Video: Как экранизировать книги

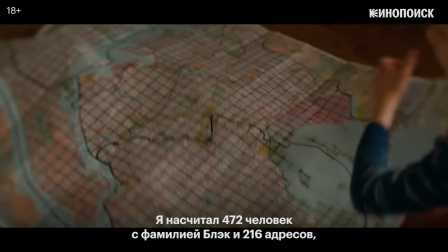There are 216 different addresses. Some of the Blacks live together, obviously.
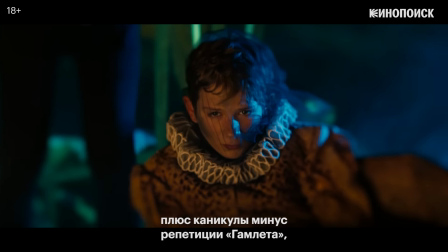I calculate that if I go to two every Saturday, plus holiday, minus my Hamlet school play, minerals and coin and comet's gonna take me about 3 years to go through all of them.
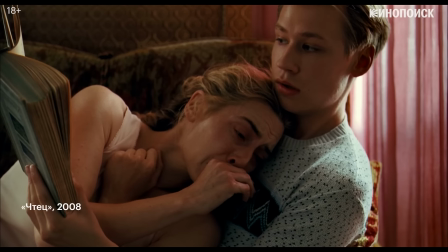Фильмам ярче удается передавать действия, а изображение внутренней жизни персонажей лучше получается у романов.
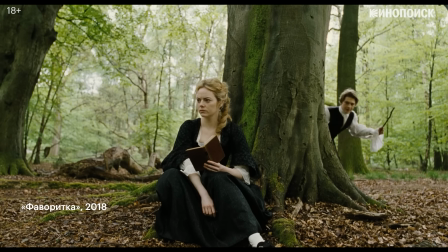Проблема кино в том, что любое трепетно описанное автором книги внутренние переживания героя в фильме необходимо как-то показать.
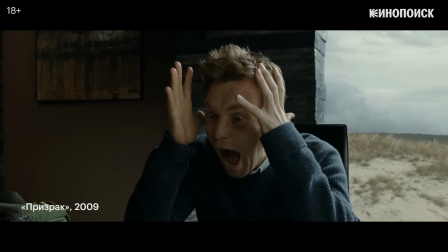Либо через физические действия, либо, например, через костюмы и декорации.
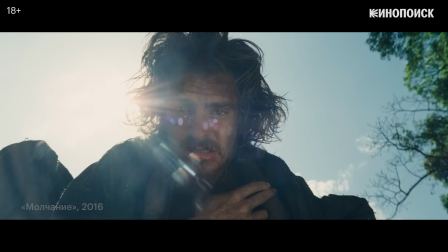Впрочем, существует несколько чисто кинематографических эффектных приемов, позволяющих проиллюстрировать работу психики или воображения.
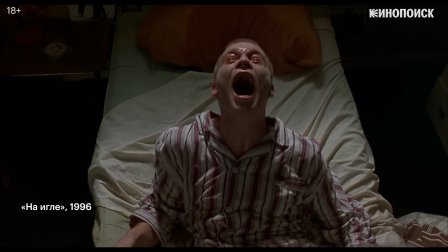Лихорадочный монтаж –
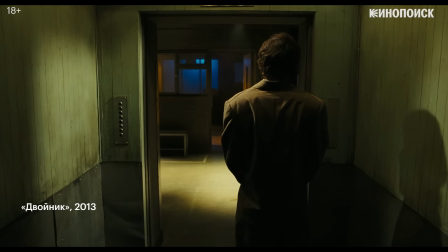и всевозможные формальные решения, которые визуализируют метафоры и передают самоощущение героя.
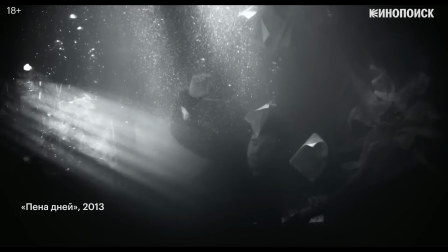Нередко такие эпизоды решаются с помощью цветового сегментирования. Например, краски постепенно исчезают, когда герою становится грустно.
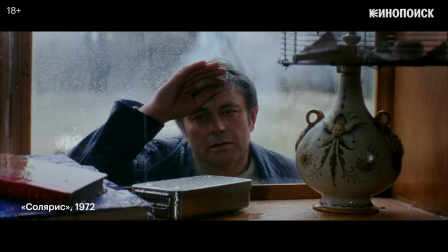Похожей целью часто служат сцены со сновидениями и воспоминаниями.
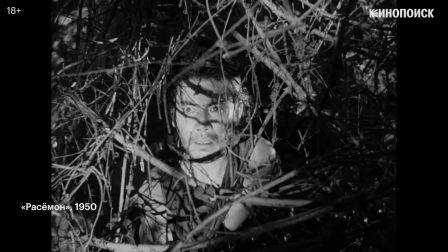Или субъективная перспектива повествования, когда одно и то же событие мы можем видеть с разных точек зрения.
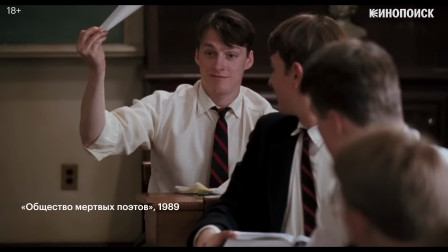Эти типично литературные приемы хорошо перекладываются на язык кино.
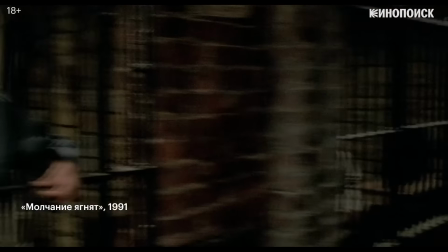Не стоит забывать и о том, что в кино мы можем буквально увидеть мир героя его глазами и в определенном смысле услышать его.
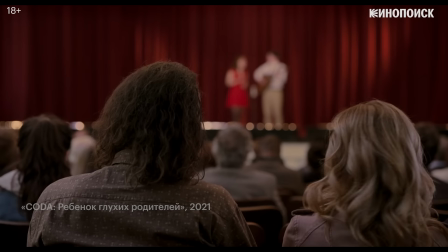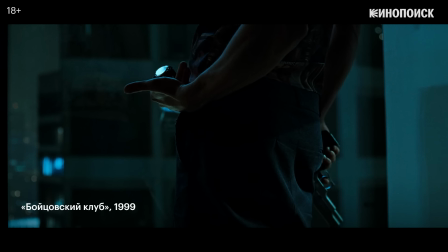Но самый простой способ ввести зрителя во внутреннюю жизнь героя, часто используемый в экранизациях, это закадровый голос.
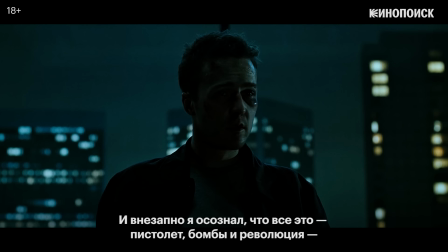And suddenly I realized that all of this, the gun, the bombs, the revolution, has got something to do with a girl named Marla Singer.
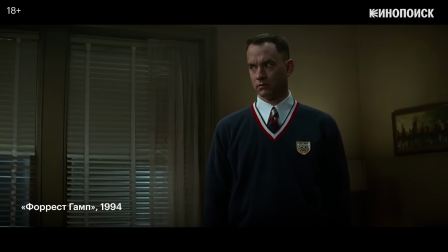Закадровый голос позволяет в том числе и комментировать для зрителя происходящее на экране.
I guess Lieutenant Dan figured there's some things you just can't change.
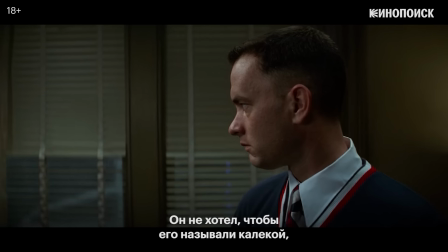He didn't want to be called crippled, just like I didn't want to be called stupid.
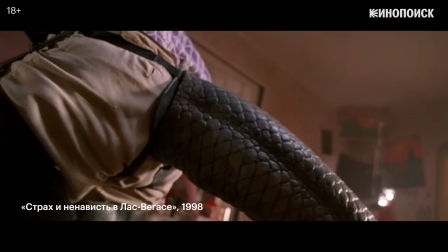Лучше всего многообразие таких приемов видно на примере экранизации андеграундной литературы, вроде Бероуза или Хантера Томпсона.
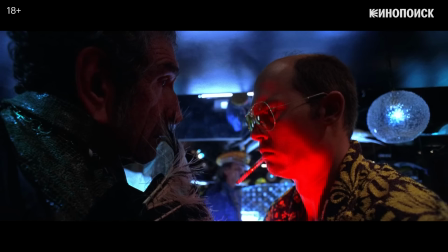В «Страхе и ненависти» в Лас-Вегасе Терри Гиллиам прибегает к нестандартным планам и свободной операторской работе, чтобы передать нестабильное состояние героев.
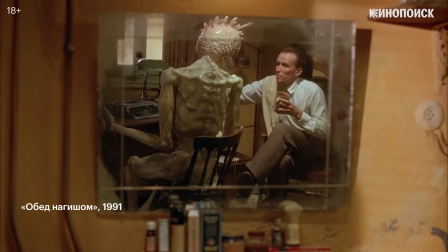Обед нагишом Дэвида Кроненберга, виртуозно переплетающий некоторые элементы оригинального романа и биографию самого писателя,
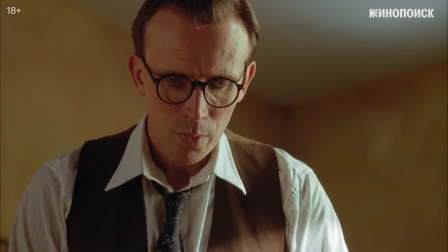предлагает своего рода карту сознания Бероуза и метакомментарий о двойственной природе литературы, застывшей между сном и явью.
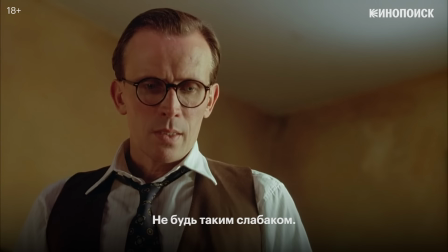Don't be such a pansy. Be forceful. Hurt me.
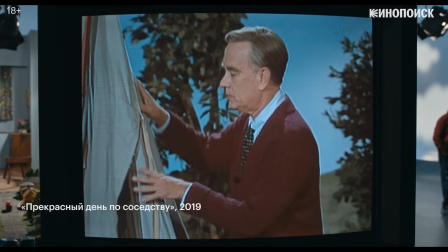Особую нишу сегодня занимают проекты, основанные на документальной литературе. Чего стоят только бесчисленные тру-краймы от Netflix.
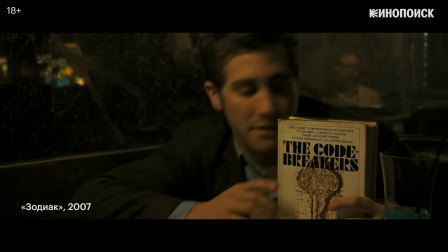Но это, кажется, больше говорит о переменах во вкусах читателей, ведь нон-фикшн сейчас воспринимается не менее увлекательно, чем художественные романы.
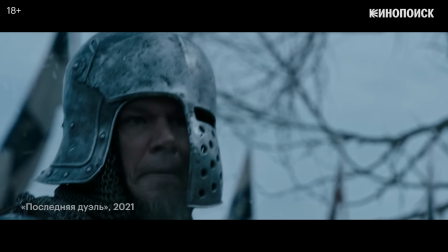Вряд ли кто-то сможет без подсказки ответить, что «Вокс Уолл Стрит» или «Последняя дуэль» — это экранизации не художественной литературы.
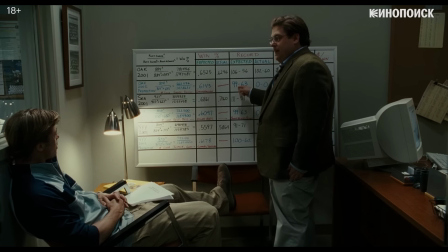Особенность документального жанра в том, что он часто сообщает фильмам некоторую публицистичность и познавательность,
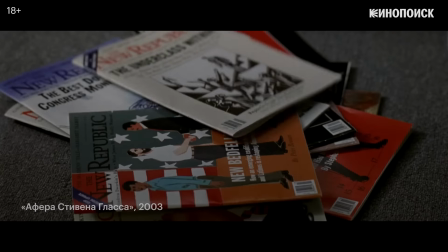что сближает их скорее с журналистскими материалами, нежели с художественным кино в привычном его понимании.
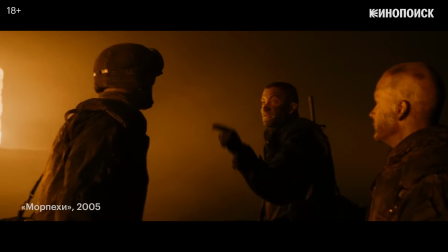Публицистичность материала, впрочем, не отменяет того, что сценаристы, работающие над такими проектами, обращаются в первую очередь к историям с очевидной драматургией и объемными героями,
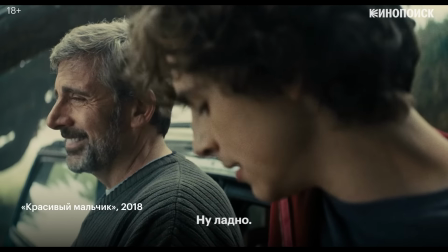за которыми зрителю было бы интересно следить.
You cannot say dumb shit like that, or you're gonna start believing it.
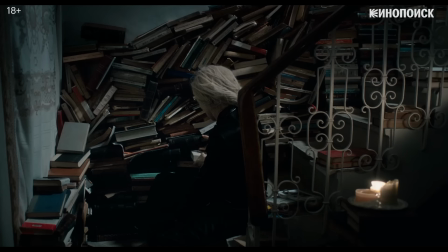Чтение толстых романов сегодня — особое удовольствие, сродни походу в театр или прослушиванию оперы.
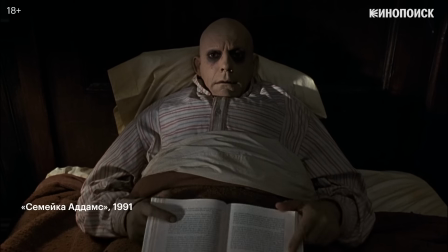Оно требует определенной внутренней настройки.
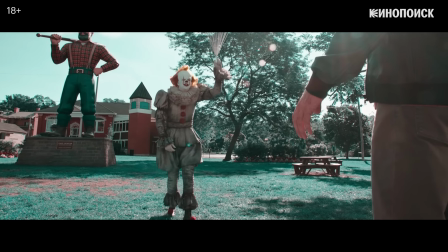Неудивительно, что продюсеры возвращают на экраны преимущественно динамичные произведения с хорошо узнаваемыми образами,
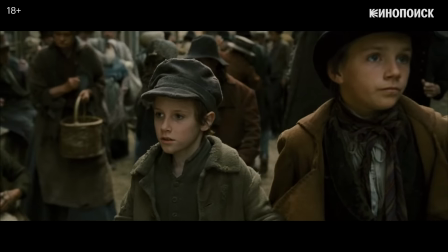вроде «Приключений Оливера Твиста» или «Трех мушкетеров».